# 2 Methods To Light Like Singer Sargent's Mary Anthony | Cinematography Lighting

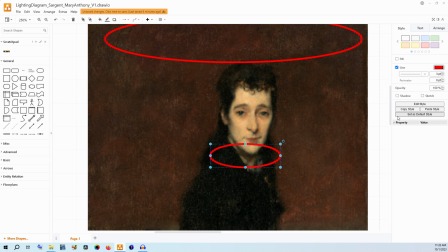(4:06)
But by and large, it's relatively straight on, which, in terms of what we talk about for photography and filmmaking usually, is don't light necessarily straight on.
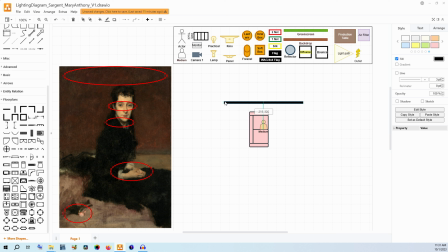(4:16)
And I think that that's a unique style aspect here that we're going to be trying to replicate and be inspired by to create a specific type of shape. It's not necessarily the best look for every shot. And if you tried to film every shot from every movie that you make with the subject being lit straight on,
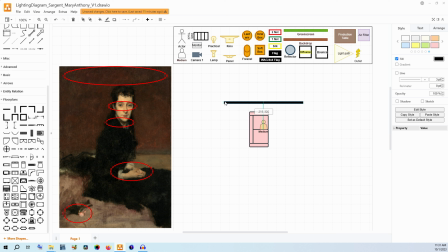(4:36)
it probably would look a little strange and inconsistent shot to shot. But if you want something that has a really distinct style and a really distinct punctuation to a moment, something like this could be very useful. And in general, learning about how different artists capture different types of portraits will help
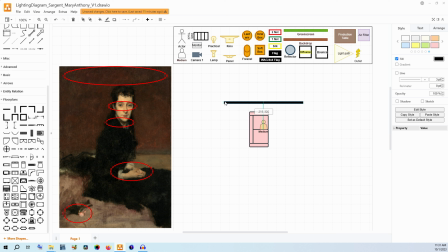(4:53)
you build your eye and your tool set for capturing your own portraits. And even if that is a portrait within a film. I will note that the shadows under where her eyebrows are not incredibly intense, at least not as intense as her chin shadow.
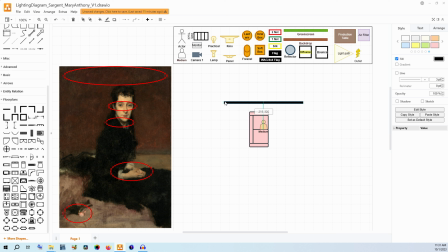(5:12)
So I think that light is a little bit further away from her, maybe more at a 45-degree angle, where it will create a shadow on the chin, but it won't make her eyes turn into just, black raccoon eyes.
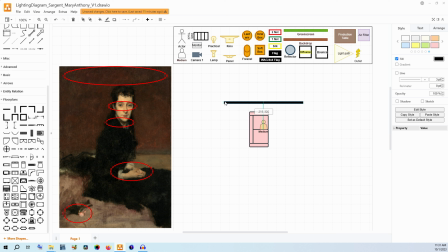(5:25)
Coming down here and looking at her hands, they are pretty evenly lit, especially when you compare them to her face. The tones are quite similar. So we want to make sure that our light doesn't just fall only on her face or only on her hands, because we want a similar exposure between the two.
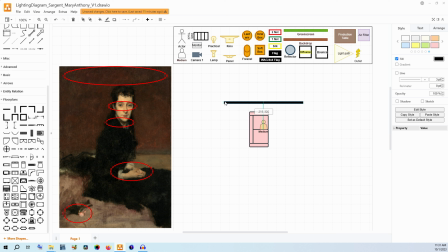(5:42)
I think the look of the light on her hands supports the idea that it might be a 45-degree angle for where the lamp is placed, because we get a shadow underneath, but the whole top of her arms and hands is very much evenly lit. And we do want to make sure that the flower here gets light on it.
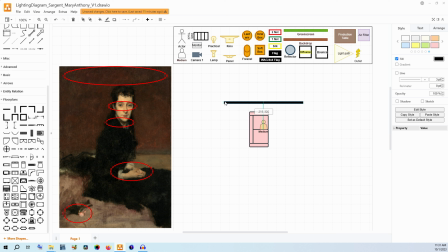(6:00)
And has that specific brightness. Now, you would need a flower that is bright enough to achieve that, so it doesn't blend into the tone of the cover on the furniture. Okay, so now I'm going to start building. So if this was an actual room, obviously you'd have to figure out the spacing and the production design in this way,
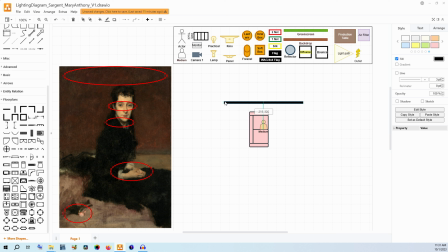(6:20)
but I'm going to build this as if it was a studio. We have a set wall right here. We have flooring that we can control, which is that tanner tone right there. And yeah, we have painted the wall this kind of reddish rust gray. We have our pink settee couch. We have our model sitting for us.
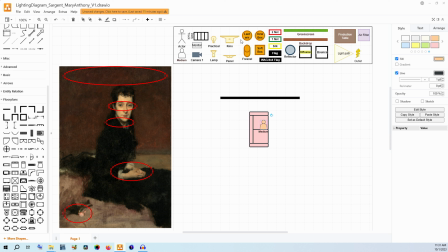(6:37)
So now let's talk about putting those lights. Like I said, we can do this with a front lighting top down at a 45-degree angle,
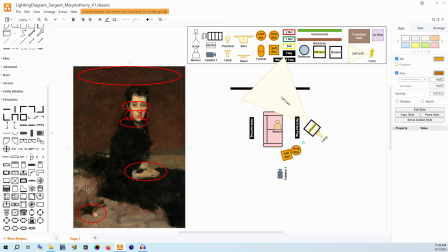(6:47)
but we also do need something for that background. Now, I put the wall right here. That would be probably, 10 feet behind her. Now, depending on your lens choice, that wall might need to be further back or closer,
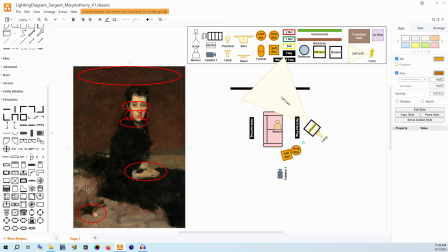(7:01)
depending on what you have, if you're on a set where you can move this. Otherwise, you might be moving the couch and the model forwards and back, or changing your lens. In the case of the painting itself, the perspective is a little bit hard to actually tell, but I do think that there is some kind of optical compression between these things.
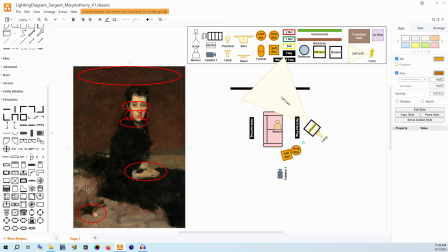(7:19)
So I'm going to put the wall back here just a little bit further, and that way we can start lighting by lighting that wall as evenly as we possibly can, because we want the entire spread behind her to have light on it
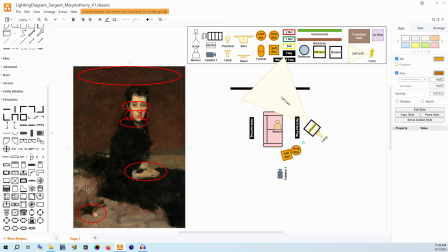(7:37)
without having kind of a vignette in the corners. There's no vignette, there's no fall off, it's very even. I'm going to start by going like this and coming from the side. Now obviously the light path wouldn't travel through the wall,
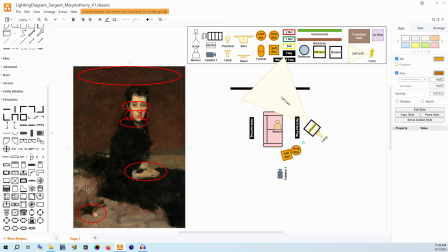(7:54)
but where it would stop right behind her, if our field of view is kind of from right here to right here, all of that would be lit. So what kind of light setup would I necessarily be using for that? I think that you could easily use a relatively large piece of diffusion.